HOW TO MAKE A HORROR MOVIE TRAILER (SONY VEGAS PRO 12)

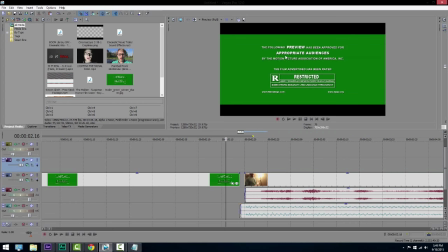[3:11]
Paste it in there, control V and you will see the preview with this
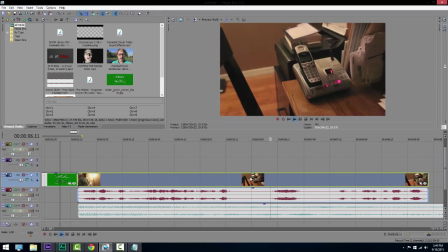[3:17]
and to give it more like that horror movie type feel to it I'm going to click video effects you're gonna click
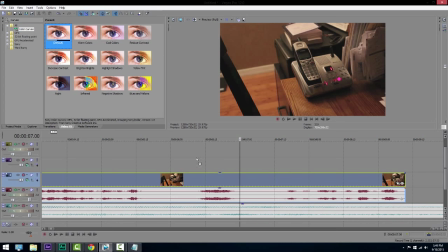[3:30]
curves color curves and you'll just see default so drag the default one right under your video and I'm
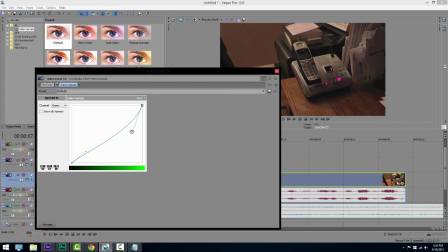[3:35]
just gonna darken it just a little bit lower the reds you pretty much just have to mess around with it until you think that it looks kind of horror movie type movie cinematic look whatever you like whatever you think looks good this is what I think looks good to me so like right
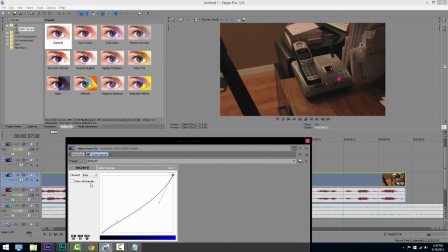[3:48]
I'm gonna say like right here so this is after I color corrected it so I'll show you what it looked like before that's what it looked like before that's what it looked like after I color corrected it so it's pretty much just darker now what I did just to make this easier on myself I named this horror movie look and you can click the little
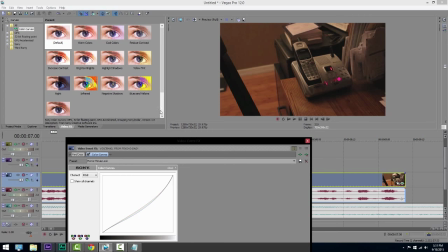[4:05]
save preset right here and it will save what you did so now it will always be in your preset folder.
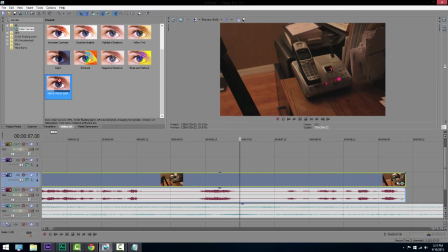[4:10]
When you exit out of it you'll see horror movie look and you can just drag it on top of everything without duplicating it every single time.
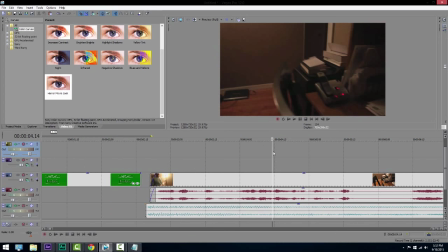[4:17]
Now what I'm going to do is all like any trailer that you're going to watch you're going to have these widescreen bars.
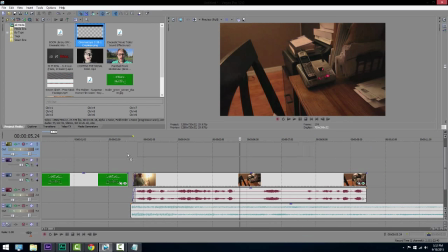[4:23]
Now again this will also be in the description below for you to download and I'm going to put that just right over on top of the timeline.
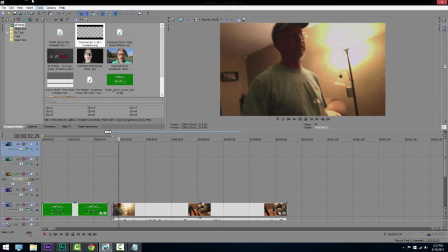[4:29]
Now if you don't have a video track to add the widescreen bars you're going to click insert video track. That will just show you multiple video tracks and you'll be able to add the widescreen bars at the top.
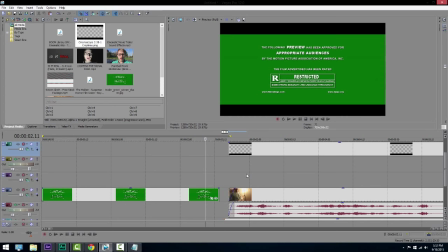[4:39]
Now once you have those, it's going to look a lot better. It's going to look more like you have a movie trailer look at the beginning of it instead of just a regular piece of footage from a camera.
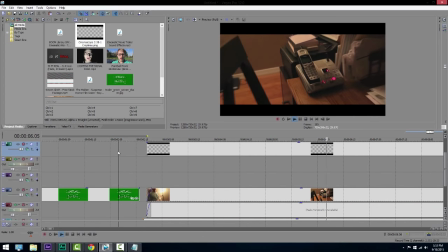[4:49] Jesse might be hanging out or living there, wouldn't you? Yeah, I'm just having a whole problem with that.
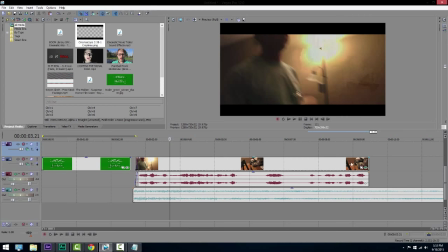[4:56]
So that looks pretty good. Now, at the end of this where the clip ends, it kind of seems like it ends not dramatic enough.
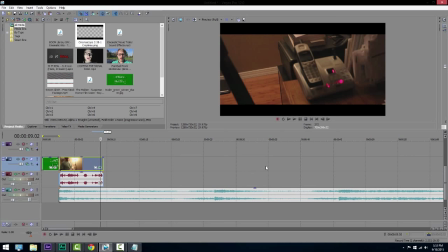[5:02]
So you're going to want more of like a boom, like another one of those creepy movie trailer sound effects so this download link will also be in the description
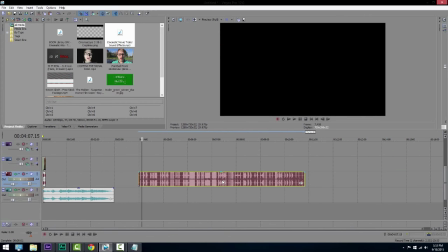[5:10]
you can download this and put this in your videos so this is just a package of different booms and thuds for movie trailers and you'll just want to find one that you like for whatever you're doing now
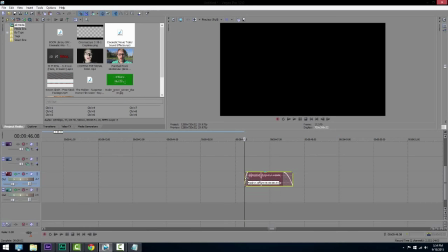[5:24]
i'm just going to fade it out too so it doesn't cut off if you have the volume up kind of loud you might hear a cut put a fade in at the beginning you'll just want to grab this here now i'm going to click ctrl c and then click delete on my keyboard now go back to the movie or trailer whatever
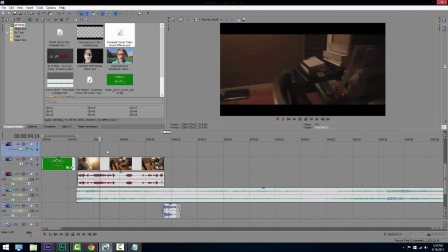[5:37]
you're doing I'm gonna add it right at the end so now you have something that looks like this so
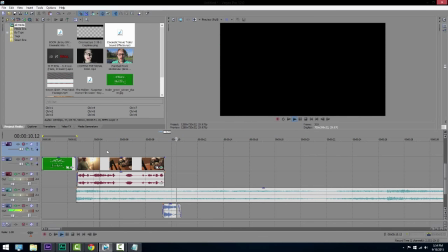[5:44]
it adds a lot to
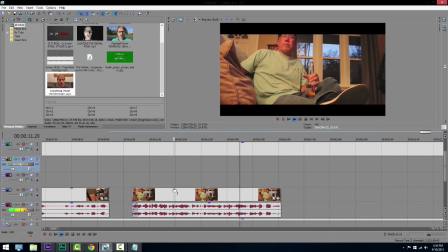[5:49]
it he wants to make my life a living hell he thinks it's teaching me something but it's not it's doing the exact opposite now the problem you see here is uncle Larry's head is cut off by the widescreen bar since this wasn't recorded for widescreen bars so the
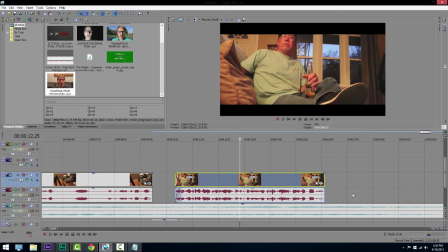[6:02]
way to fix this if you were countering this problem with if you're making a trailer here you're going to want to click this little square now this little
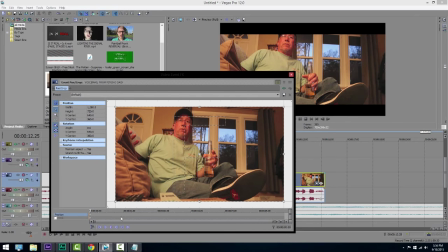[6:08]
square will bring up your event pan crop window and you're gonna want to make sure there's no key framing so it won't move and move it up or down whatever way your thing wants to work so his head is in place and it's not being cut off by
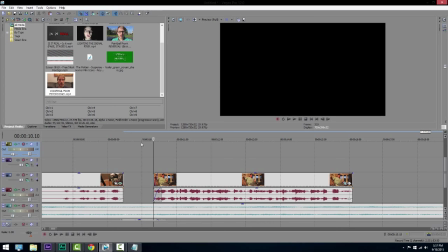[6:21]
the widescreen bars now just eggs out of that and you'll see his head is not being chopped off by the bars at the top he wants to make my life
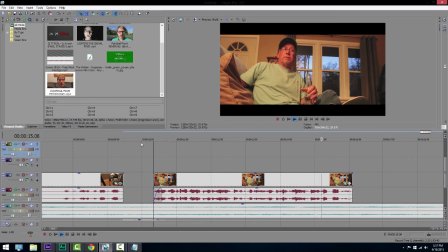[6:28]
a living hell he thinks it's teaching me something but it's not it's doing the exact opposite so now you have something like this and it looks very good i think it looks like more of like a movie tint now i didn't even color correct this but it looks pretty good but i'm going
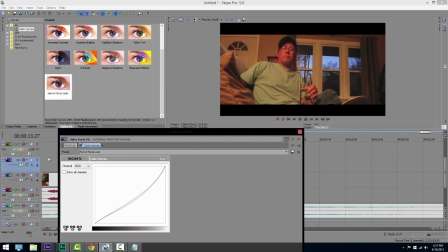[6:42]
to do it anyway just to show you what it looks like see that's not that's not like this isn't how you would want it i don't think that i think that's a little too much too much red in it so i'm going to bring the red down i'm going to take the green i'm going to bring the green down as well i'm also going to take the blue but i'm going to bring the blue up this is going make it a little bit more
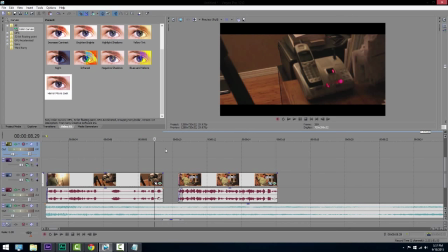[6:59]
cinematic before I color corrected anything see that so now you will have something like this he wants to make my life